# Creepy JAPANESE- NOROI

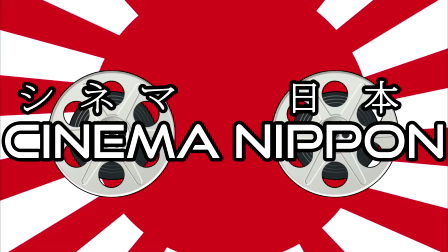Ha, I bet you didn't think you'd be seeing us again until the big day itself.
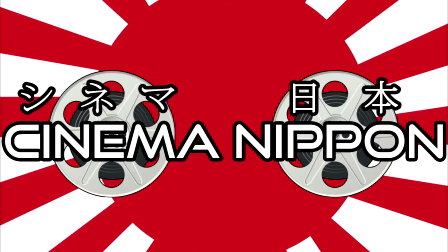Well, that might have been the case if we hadn't encountered a certain film that we thought all of you needed to know about.
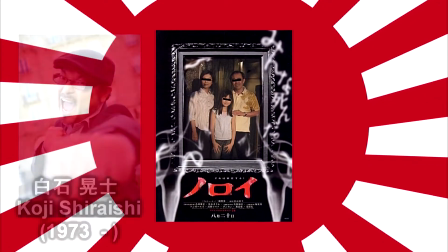Noroi, which translates to The Curse, was directed by Koji Shiraishi and co-written by Shiraishi and now Yuki Yokota.
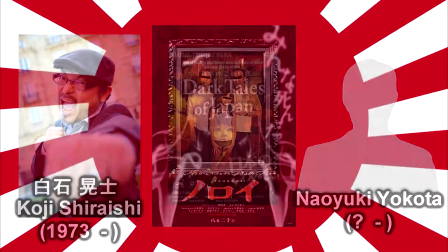You might remember that this duo contributed to the anthology Dark Tales of Japan, which we covered earlier this month.
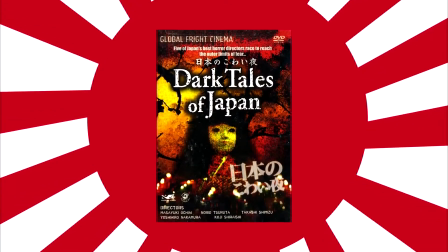In fact, it was that collection that led us to discover Noroi, and boy what a discovery it was. The film was released in 2005 amidst the boom of J-horror,
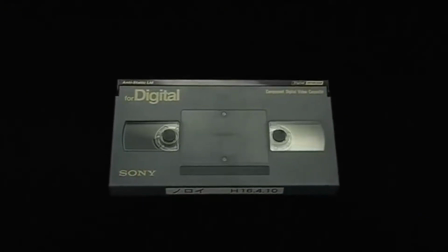during which popular horror films from Japan were imported and remade en masse in the West.
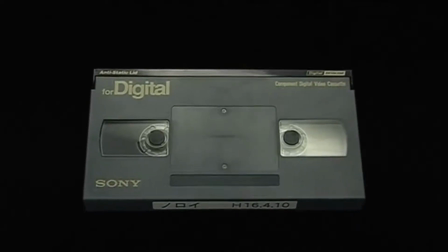This is the time period in which we received adaptations of what might now be considered modern classics like Ringu and Juwan.
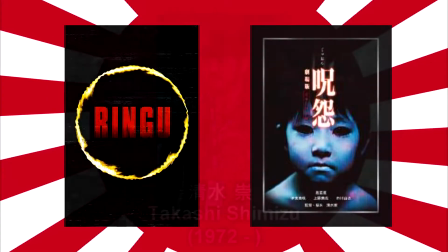Some Japanese directors even made the jump to working in Hollywood, like Takashi Shimizu, who remade his own grudge films,
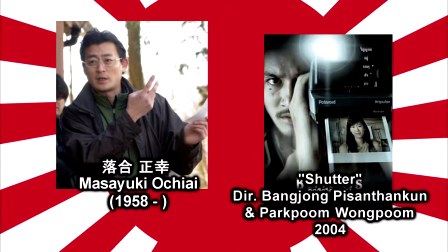or Masayuki Ochiai, who, oddly enough, remade the Thai horror film Shudder in 2008 under the Hollywood system. The rules were being made up as films were produced, with studios and distributors alike clamoring to grab any film rights they could.
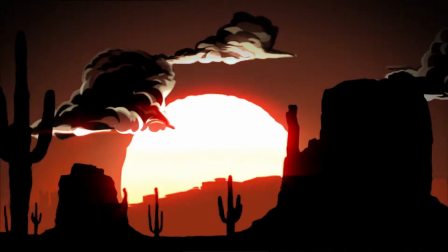It was like the Wild West of Japanese horror flowing into Western cinema, and, unfortunately, some films were buried under the bigger names.
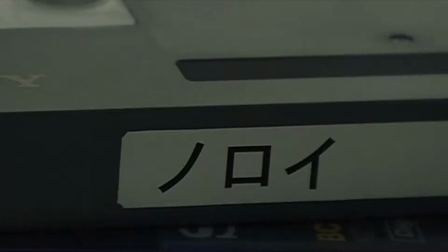Starting today, we'd like to do what we can to rectify those forgotten gems of the era by introducing new audiences to them as we uncover more.
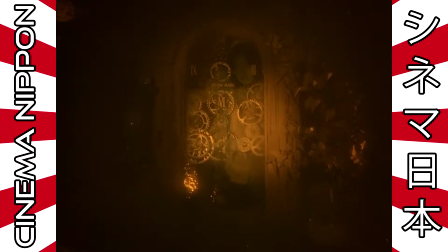Tomorrow we're going to be dissecting a heavy hitter and, judging by the number of requests we've received for it, it's safe to say a lot of you have probably seen it.
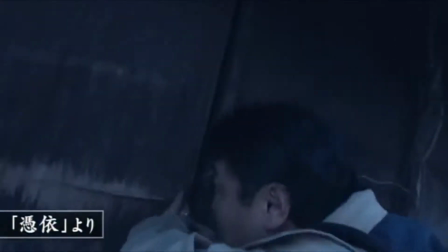Noroi, on the other hand,
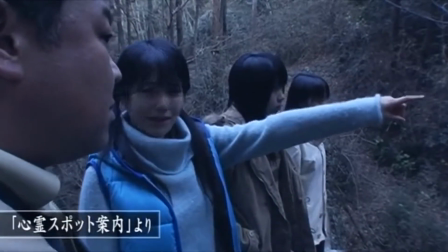is the perfect film for anyone looking for a fantastic horror movie that you probably haven't already seen come Halloween proper.
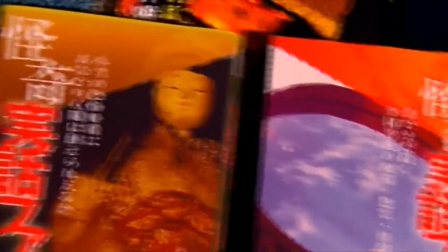Noroi's story is a deceptively simple one. It follows a paranormal investigator, Masafumi Kobayashi, during the filming of his final documentary.
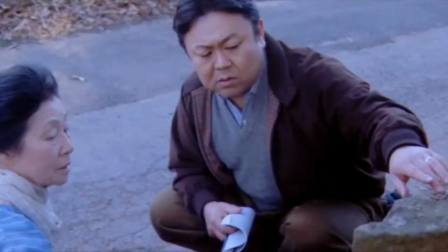But this isn't a spoiler,
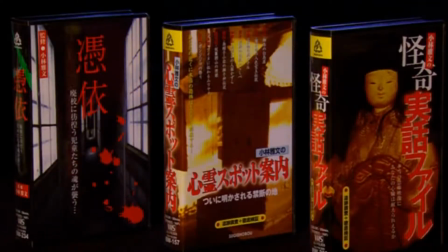as right from the get-go we're presented with a framing device which places Kobayashi firmly in a position where his use of a camera is both reasonable and logical.
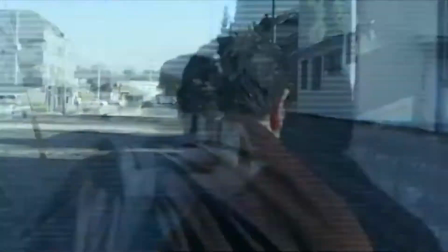It also explains away the fact that we're viewing a well-edited documentary film, thus allowing us to begin to fall into the documentary and believe the characters.
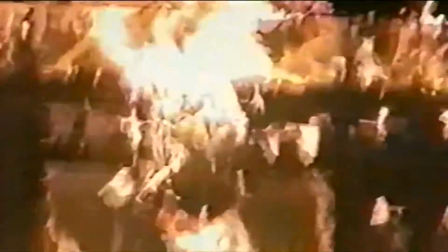Naturally, this also leads us to understanding why the film is presented as it is,
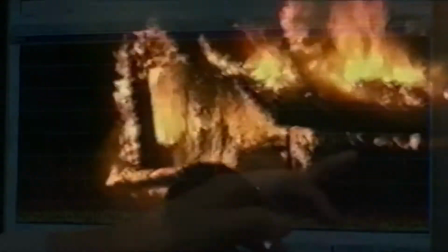effectively telling us what point A and point B are in this narrative, and making us wonder how Kobayashi and company will travel between the two.
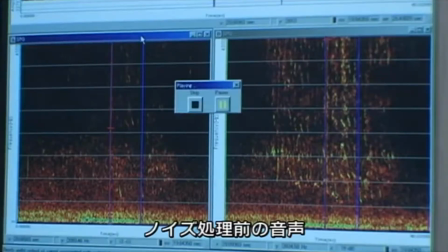This is immensely important because as a result of these small touches, Noroi effectively engages the audience in a way in which modern found footage films seem to struggle.
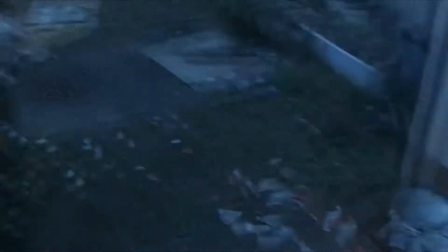As the film progresses, this indoctrination of the viewer into believing the fictional world extends to the plot.
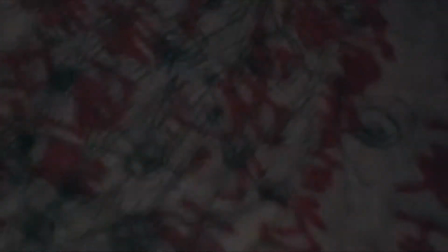We're along for the ride, more or less becoming the cameraman.
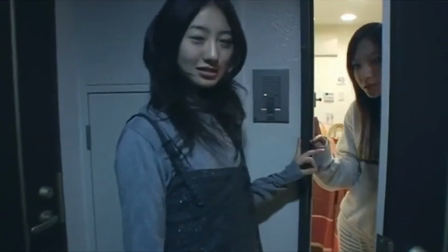He's referenced at multiple points as we intrude on the lives of various Tokyo residents, and knowing nods are given to the camera.
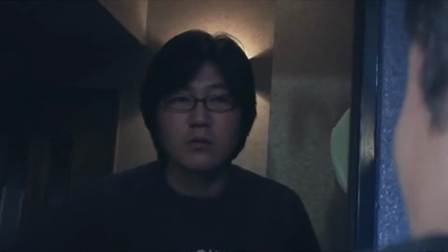But it's never played for laughs. Instead, minor characters react the way real people might when presented with cameras unexpectedly.
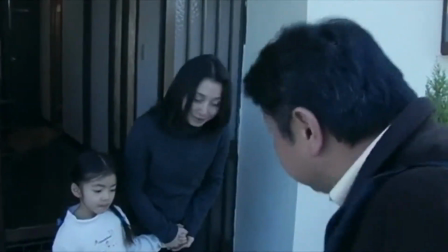We thus fall further down the rabbit hole, following Kobayashi on his journey.
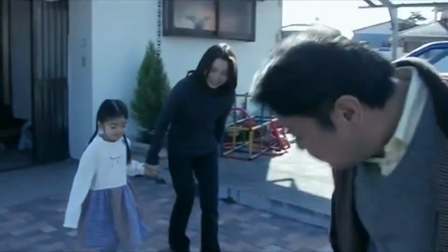This is perhaps the biggest thing that sets Noroi apart from many found footage films of the past decade or so.
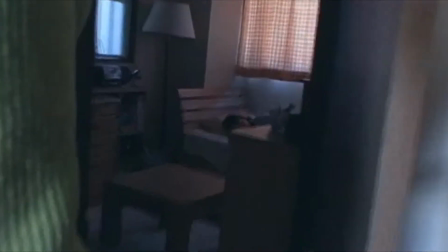Where most of them, perhaps inspired by paranormal activity and its sequels,
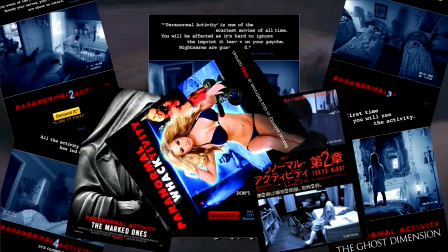won't do much to move beyond the confines of a single location, Noroi keeps going and going.
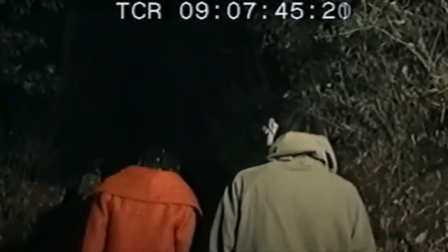The characters moving wherever they need in order to unravel a set of mysteries that seem separate, but which may have some bearing on one another.
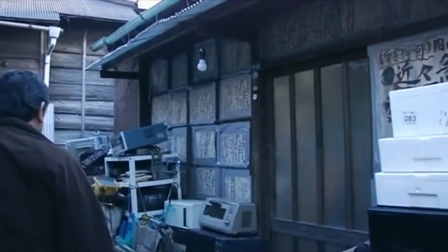This is another important distinction. Naroi has a simply massive cast compared to many popular found footage films.
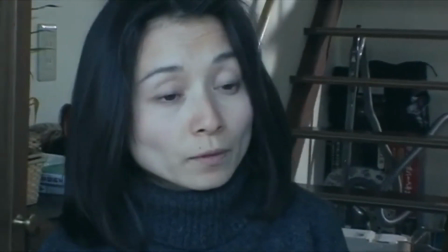Instead of focusing on a single family and perhaps a neighbor or two,
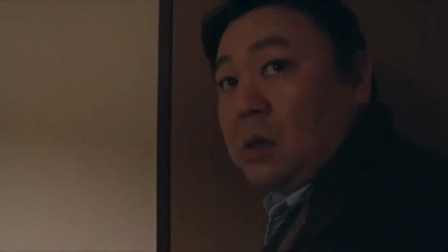we follow the disparate plot threads revolving around Kobayashi's personal life, a young woman who supposedly has ESP, an up-and-coming celebrity,
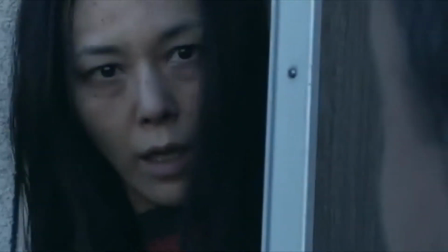a literal tinfoil hat conspiracy theorist, plus a mother and son who seem like the best neighbors you could possibly hope for.
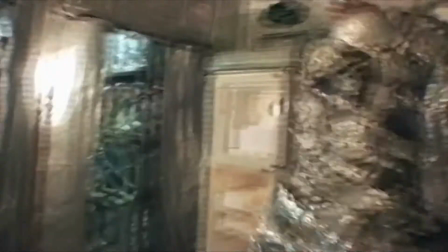Naroi weaves a labyrinthian mystery using these various characters, their backgrounds, and their differences.
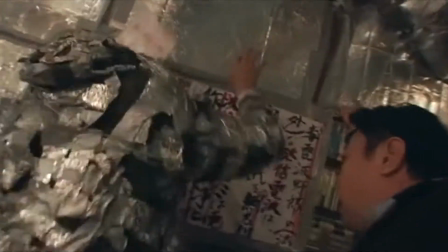It touches on themes of traditionalism, curses, superstition, possession, and insanity, among others.